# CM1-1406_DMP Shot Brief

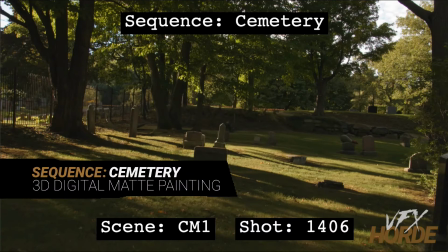0:03 This is Garrett Fry, the 3D digital map painting sequence lead for the cemetery sequence, and we're looking at shot 1406.
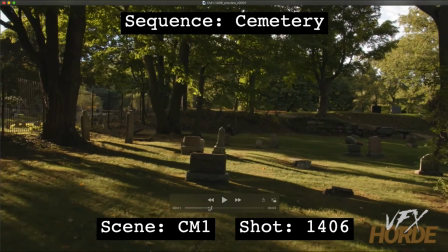0:10 So let's play that. So we have kind of a shaky handheld camera move going through this cemetery.
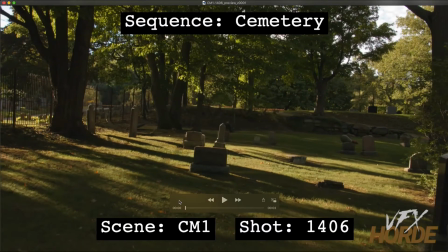0:17 The cool thing about this shot is that the lighting is so beautiful, and there's so much that could be done with this. And so as far as eye candy goes. So we've got this area here,
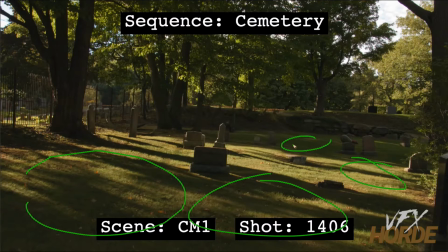0:30 and we have a bunch of different areas here throughout this shot that we could be adding in gravestones. So the direction we've been given is to add more gravestones to this area.
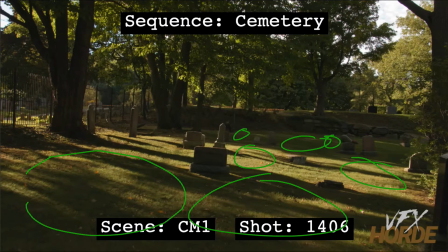0:43 That on location they weren't allowed to add anything because it's a historical place, but the director came back and said we need more gravestones. And so what we're going to want to do is just beautify this shot with different gravestones. And the cool thing, like I said, is the lighting.
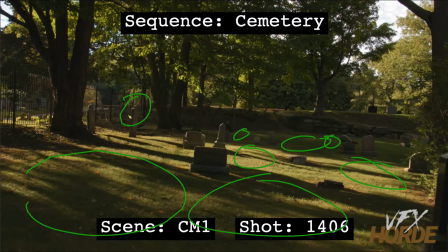1:00 So if you look at this gravestone right here and how beautiful that is being rimlit, this one here is being rimlit. All of these over here have some rim light to them. So the things that you add, you can have a dappled light quality to it, and you can have some rim light.
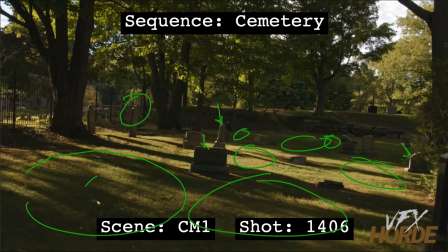1:19 So if you did something on the ground, which like one of those embedded gravestones, you can maintain the dappled light that is in the plate. You can pull a key off of the plate and apply that in an adjustment layer onto the embedded gravestones.
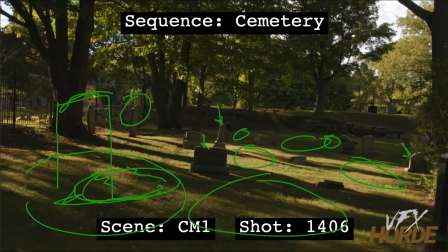1:37 Or if you have a standing gravestone here, make sure you can angle it in such a way that you can maximize the rim light quality of it in there. Go ahead and get rid of this guy here.
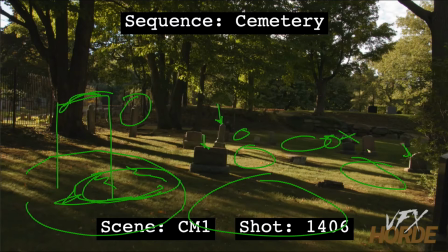1:53 We've been getting rid of that guy in some other shots, and that's a bit more of a modern piece. So we're going to want to get rid of that and just have fun with the shot, and make sure you are matching the blackness level and the saturation level
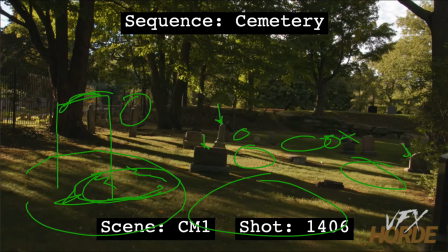2:12 and all of those in order to really integrate all of your pieces into this shot. You can look at all the gravestones that are next to the gravestones that you're using and use those as reference, because you can see the black levels back here are very different than the black levels up here.
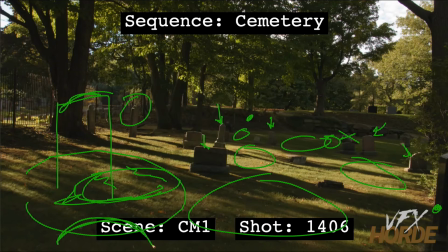2:30 Also in this shot, there's an opportunity to put something down in the bottom of the frame that we're passing over, which is a really cool look. And for all of these gravestones, these back here will be cards, probably somewhere around here. All of them would be cards.
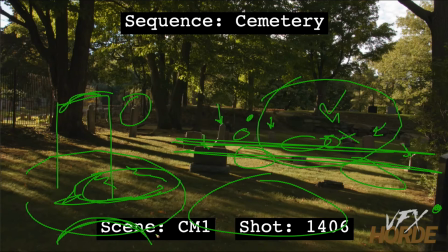2:49 All this stuff up here will have some kind of geometry that you project onto, because you're going to be seeing some parallax. And so do some tests on your shot, see what kind of detail you need to build into the models that you're projecting onto. You can use some of the photogrammetry assets.
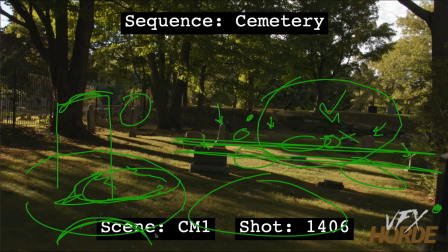3:08 If you wanted to build something out as a full CG asset, then you can do so with some of those assets. There's tons of photos to create a model from. Or you can, which is the faster way,
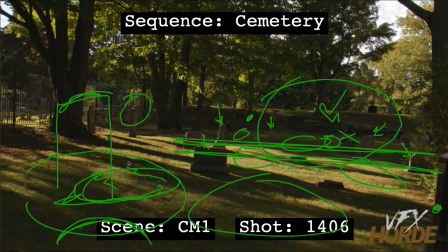3:22 is just to create a projection setup and just look in that library, because there's a huge selection of gravestones to do that with.
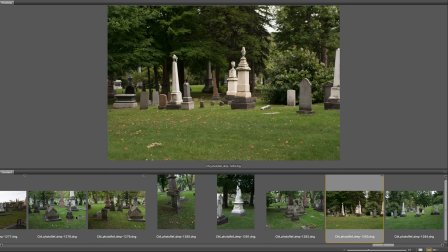3:29 Before starting out on the shot, it's really important to familiarize yourself with the extensive photo reference in the library.
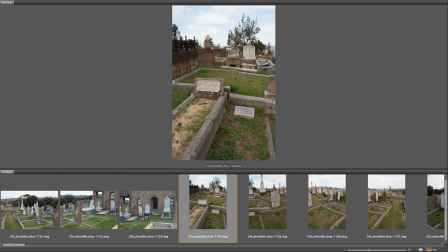3:36 It is worthwhile to do quick matte painting concepts so you can start to understand what kind of photography works for what particular situation.
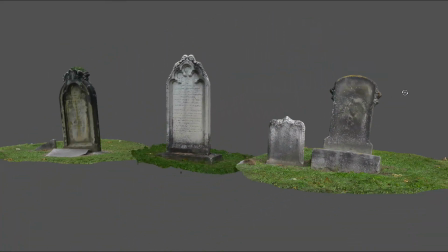3:44 Also, make sure you're utilizing the asset library, especially for those shots that require continuity between environments.
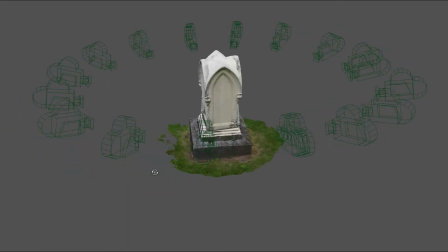3:52 These assets can be a huge help, and remember that every asset has high resolution photography,
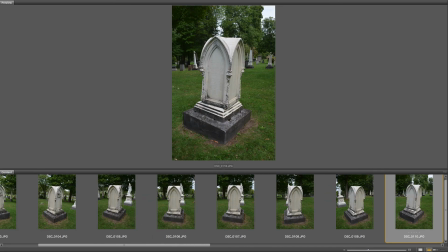3:57 so if the asset is not high enough resolution when rendered, you can overlay it with photography.